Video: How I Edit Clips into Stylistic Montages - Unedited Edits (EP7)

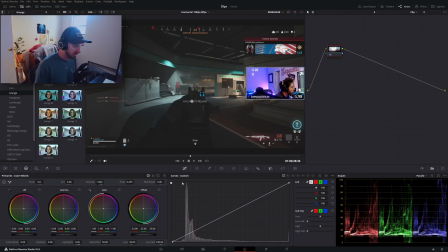and that reflects here in our curve preview you can see that the bulk of our colors are almost in like the shadows region and not the black region so what i'm going to do is i'm going to mess with our contrast curve first so i'm actually just going to bring down the black
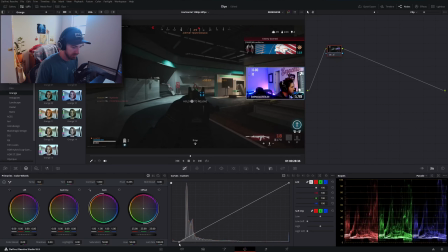point just a little bit so that we're maybe a tenth of the way in you can see just by even doing that how much richer the frame looks richer is that i don't know better much better it looks it
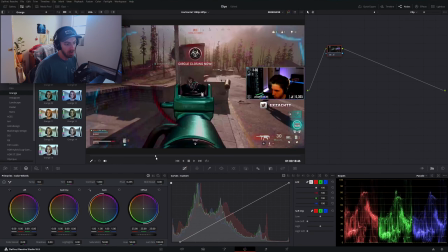is going to make everything a lot darker but what i often have to do and a wise man once told me and slim if you're watching shout out to the boy he said if the quality of footage that you're working with isn't great one of the easiest ways to fix it is to just make everything a little bit darker
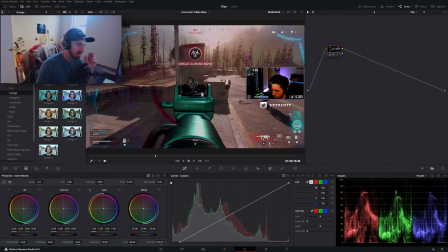you just avoid those you tend to avoid the issues of like blown out pixels like these so like see these red nasty looking pixels and
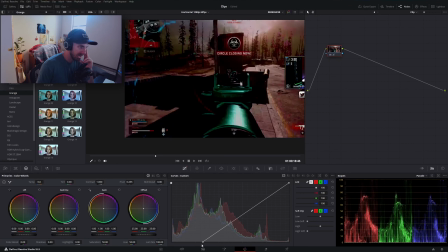we got like purple stuff going on here so if when i bring things down and darker there's a point where you you can't even see those anymore and
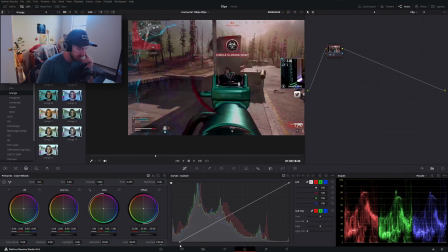it's um it's a non-issue so that tends to be one of the solutions that i have when i'm working with bad
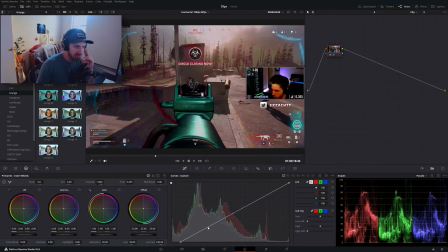footage is to do something like that and then what i'm going to do is i'm going to create an s curve and all i'm going to do with that is i'm going to create a point in the shadows region bring that down create a point in the highlights region bring it up and all
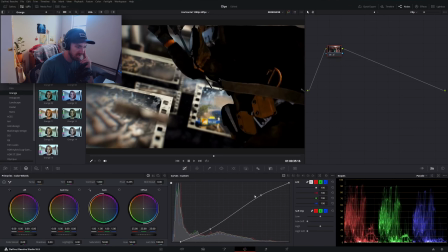that's doing is dropping down some of the shadows and increasing some of the highlights and
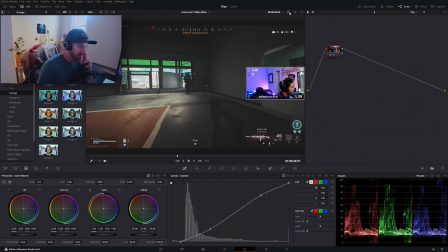if we do like a little before and after for like area like here you can see that it's a pretty big difference or even you know like even
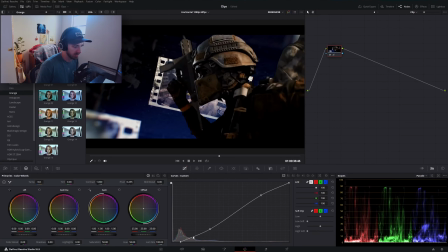just this like running sequence much fuller it looks if you feel like it's too dark you can always bring this back and then you can go clip by clip and color grade things but for what i for the purpose of this video i didn't feel like it was necessary to do that um
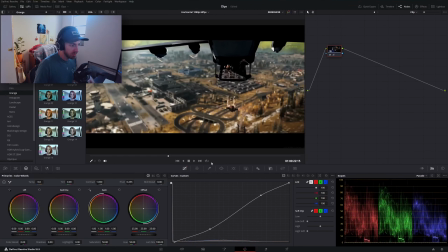so that that was step one uh step two is to create our grade or the look that we're going for and we went with like a blue orange kind of look and it's really easy to make again in da vinci what i'm going to use is the color warper
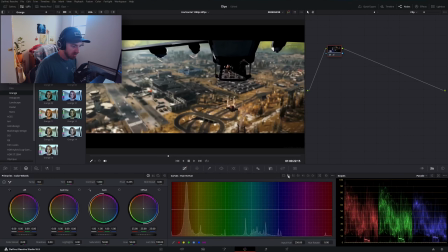tool and it's going to be right next to our curves you can use some of the other curves if you'd like so like the hue versus hue or hue versus saturation um or you can even use some of the wheels to create this a lot of different ways to do it the easiest way and the foolproof way of doing this
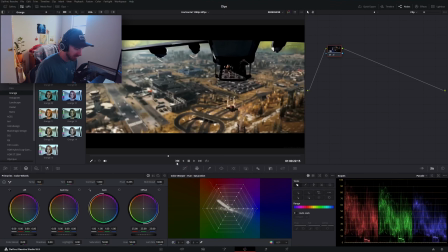is to go over to the color warper again right next to the curves and if you've never used the warper tool before and the concept is pretty straightforward you have the different colors
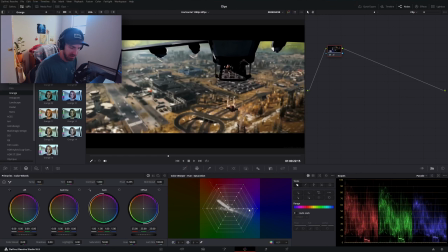laid out on a grid you can change the grid size with some of these settings over here saturation is going to be going to the edges of the boundary so if i were to bring in one of our points here
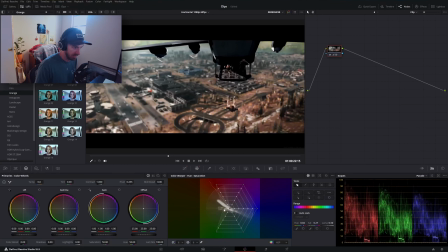you can see that we're desaturating that area if i grab one of the end points and slide it around you can see that we change the hue of that color very easily. I normally work with the endpoints. You can mess around and do some selections of all the points and play around with how they look.
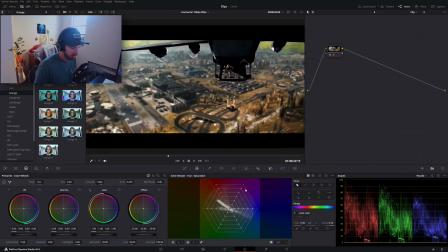But for the purpose of what we're doing here, all I really want to do is bring in things closer to the orange and like dark blue teal area. So what I'm going to do is I'm going to grab this far left point
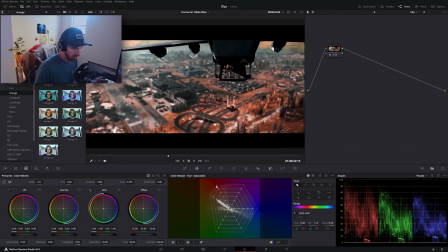bring this in maybe here bring down the saturation of our red just a little bit i'm going to decrease the saturation of our purples just a little bit so maybe we're around here
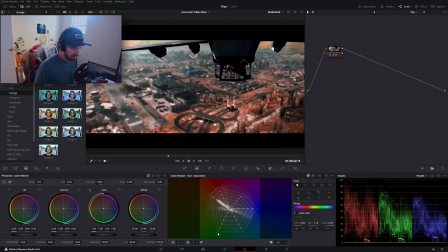and then i'm going to slide everything closer to the blues as well so something like this and you can play around with this however you'd like but you'll notice that when we go before to after that our grasses are now a lot more orange so maybe if we want to
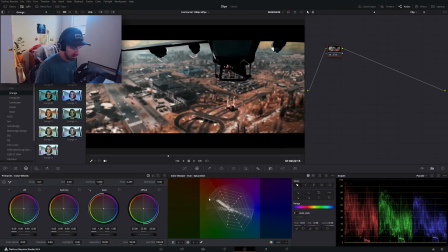retain some of the green we could bring this node over here and bring it back down
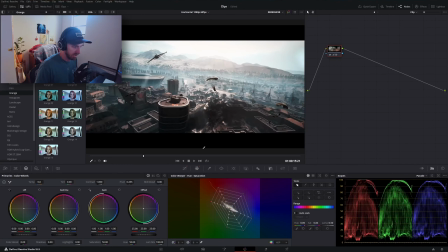and if i skim through to a different area a lot of these areas are going to be a lot more blue so if i were to reset this in particular and start from the beginning we start messing around with destaturate the green
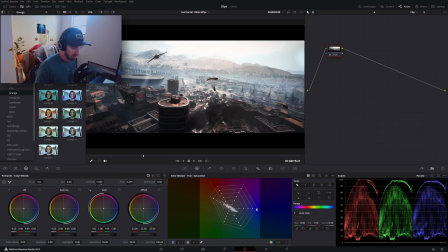or let's just shift the green over everything a little more blue get rid of the purple
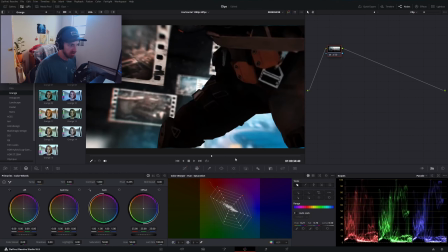see what that does and again you can play around with this as much as you'd like but this is like a really quick and easy way to create any
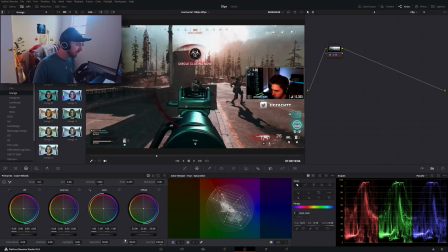kind of grade or look something that you're going for if you wanted to fine tune it you could i know a lot of people will go over to the um their color wheels and shift the shadows to blue and the highlights to orange you can do that as well but
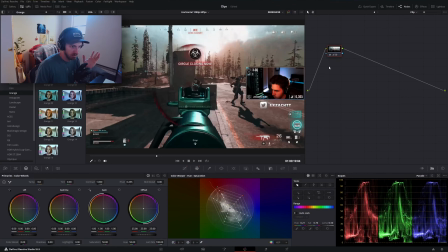this is real straightforward and really easy to do the only other thing that i did and it's a really subtle thing but it's nice to give things like that montage feel so i'm going to add a new node serial here and
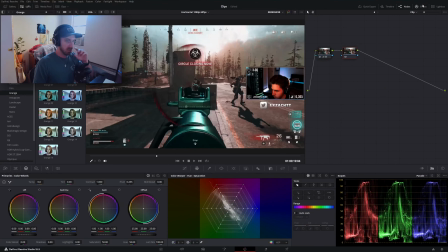what i'm going to do is go over to my effects and i am going to look for the glow effect and
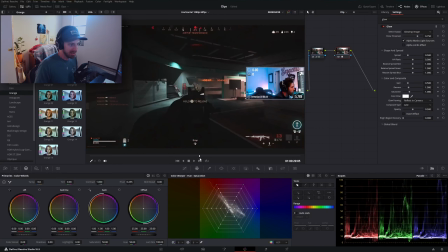if I were to leave this on its default
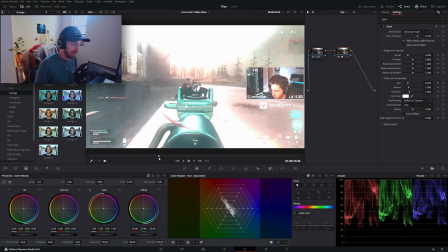setting I mean you definitely are getting some some
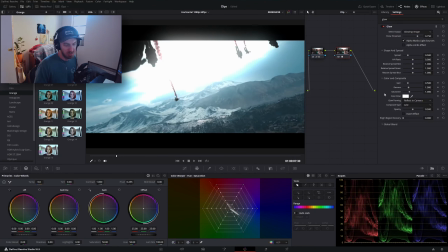heavy glow right like oh that is we got some glow going on but what I'd like to do is create some kind of like softness with our footage to give it that like dreamy montage you kind of look so one of the first things that i'm going to do is i'm going to change our composite
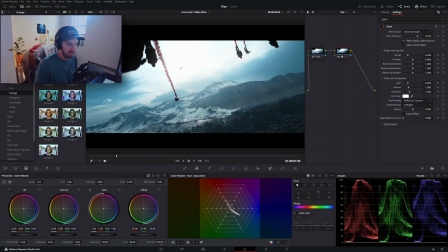type to soft light and you'll notice immediately that we lose a lot of the harshness of the glow i'm going to decrease the spread a little bit almost so that the spread is like at zero because we don't we're not trying to create like this big giant
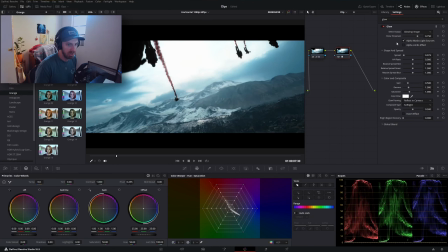glowing picture we just want to add like a little softness to what we got going on um you can leave the horizontal vertical ratio the same i like to increase the horizontal ratio just a little bit and then we're going to increase our gain and
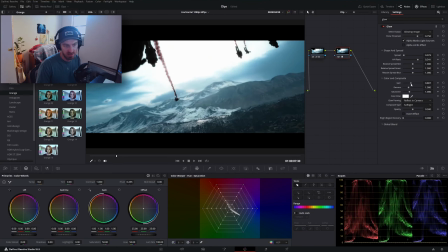this is going to be completely up to you for how much you'd like to increase or decrease depending on how strong you want this to be same with the gamma um the gamma is going to increase some of like this the thread of it so um i might increase the gamma just a little
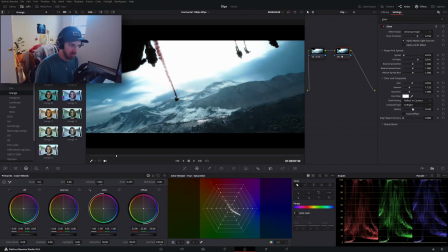bit as well and then same with the opacity like how how strong do you want this to be applied on and we have from before and after is our look so i'm disabling and enabling our node right here
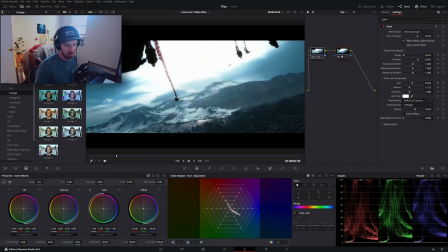and um yeah we have the the look that we ended up going with or pretty close to what we had So yeah,
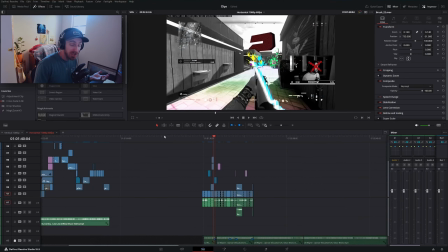that in essence is the nitty-gritty of how we made this first cinematic. If you guys enjoyed this breakdown and actually found it useful, I'd happen to do some more.
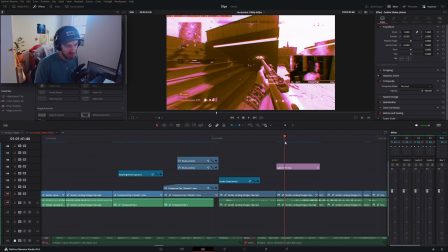So I have this other clip that I made for Zach where we got this cool comic book-looking effect.
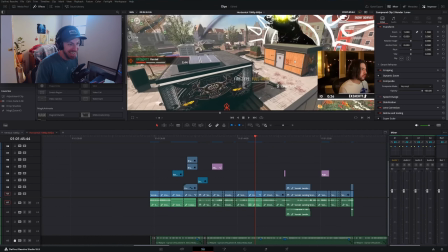We have a bowl rising out from behind this building with the sun behind it.
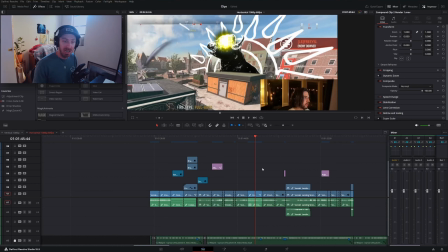I'd be happy to cover it. Just let me know. I hope you guys enjoyed the video, and I'll see you all in the next one, all right? Peace.